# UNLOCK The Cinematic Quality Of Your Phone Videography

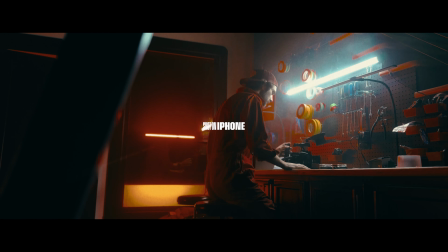Today I'm going to be breaking down how I crafted some of these shots using my Red Komodo and my iPhone. These shots are from a series of courses we're releasing very soon. With that being said, our first shot is probably our most dynamic, or our first two shots. So these first two shots, I had Jordan looking through the window.
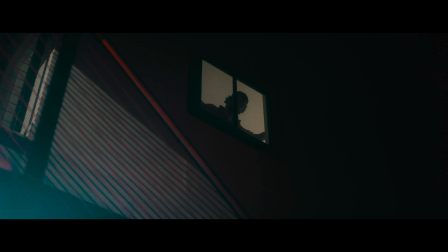He walked in, and basically his second block position is what masked out his first block position, just to go ahead and introduce that creepy feeling.
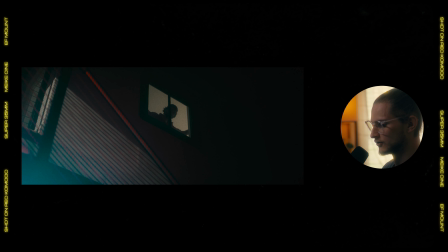But basically how we lit this, we had a tube light down here, which we'll get into later. You'll be able to see it better. That is kind of giving this flare into the image. And then this all behind him is actually just natural lighting.
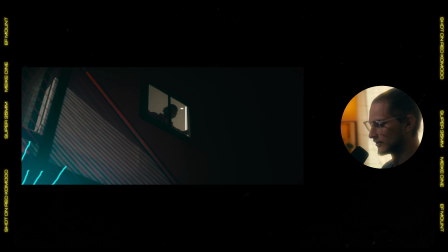So all this, there's a window right over here that is producing that natural light. Then we had some red fill that was coming in from the same side as this blue tube light down here, but it was being caught on this railing, it was being caught on the wall.
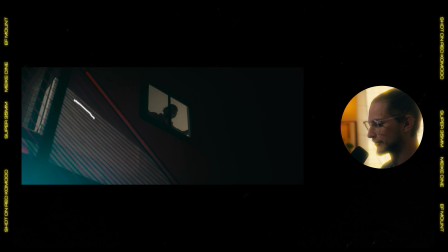And then the last thing is I had a Aperture 300D with a spotlight mount and the window gobo,
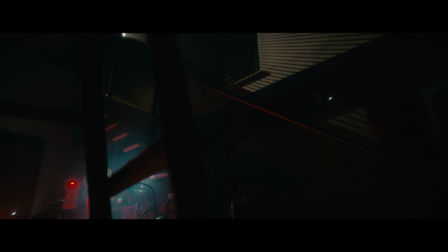and that is producing all of this. As we continue to this next shot of him walking down, the lighting is similar.
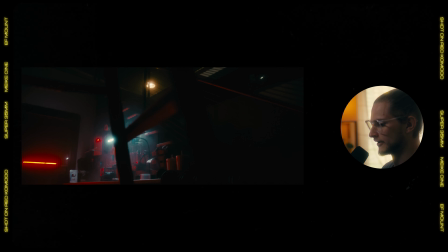The only difference is I had this practical on up here, which it was built into the studio we were using. So I had that practical on just to give a little more information. And then I added this red tube light right here, just to be another practical and to shine light,
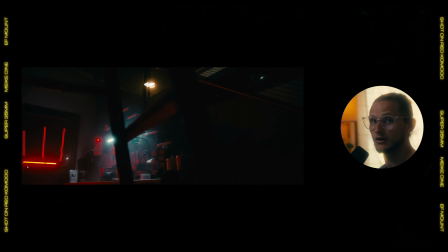giving more contrast. That was the idea behind all of this, was we wanted lots of contrast. So as many light sources as possible. My idea is to use every light source to its fullest potential, and then once you've used that light source to its fullest potential, add a new light source.
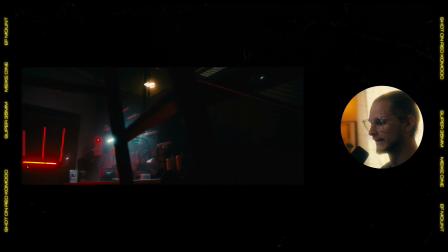But for this one specifically, we wanted it to have that neon moody feel, so multiple different light sources gave for a lot of high lows, a lot of that contrast.
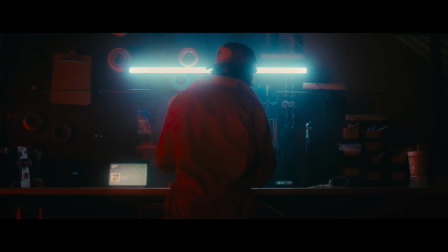So that's why I added that red in there. And then from here, we left all of the lighting exactly the same.
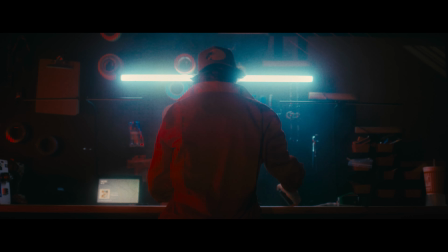We didn't change anything.
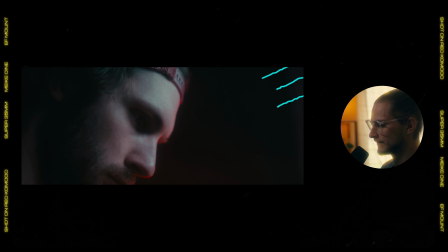So this light, this tube light coming in from here, is casting, you know, all this key light. And then you see a little bit of red coming in as a hair light or an edge light over here. And that is from that tube light that we put down here.
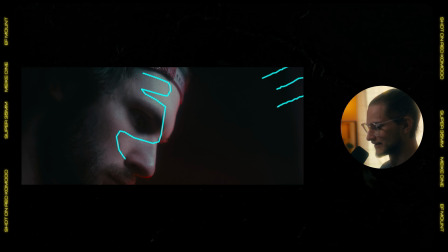Now, something interesting that we did with this that I really enjoy, if y'all have been watching for a while, I'm very into every little piece of detail that goes into your film has some kind of intention,
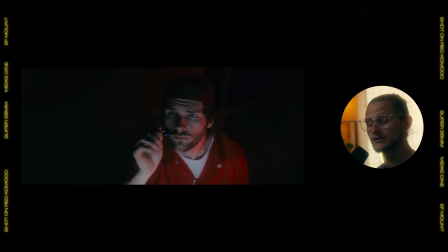or it should. So this tube light, the way we blocked this scene, the tube light is still in front of him right here. So all we did was, by having him look up, now this front light, or this top-down-ish light,
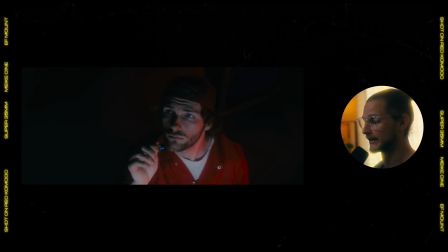has now turned into an uplight, which uplighting is promoting a sense of eeriness, scary, thriller.
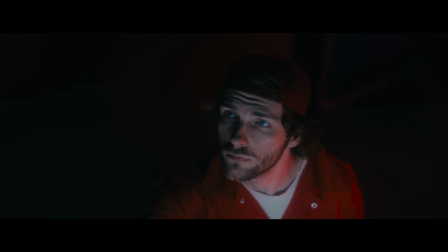And if you've watched this, you know exactly what happens next, and that is why we had that uplighting position. Same exact lighting.
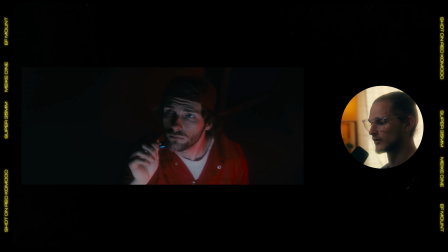There's a little more red being shown now because we're getting further in front of him, so we're getting more of that edge light coming in, more red coming in right here. Red gives the feeling of anger, passion, fear. So it's basically, with this uplighting and this red coloring, something's about to happen.
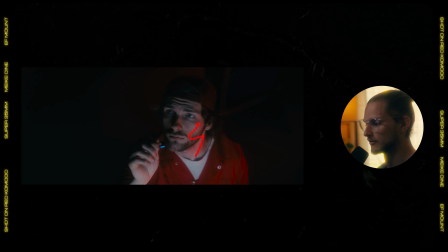And then from there, we see the figure, which is a metaphor for doubt, imposter syndrome, comparison. So all the equipment that we use can be found in the description. Everything it was all Nanlite Pavo tubes and Aperture 300Ds. So this is just going to show that 10% of your image is from the camera and 90% is what's in front of and behind the camera.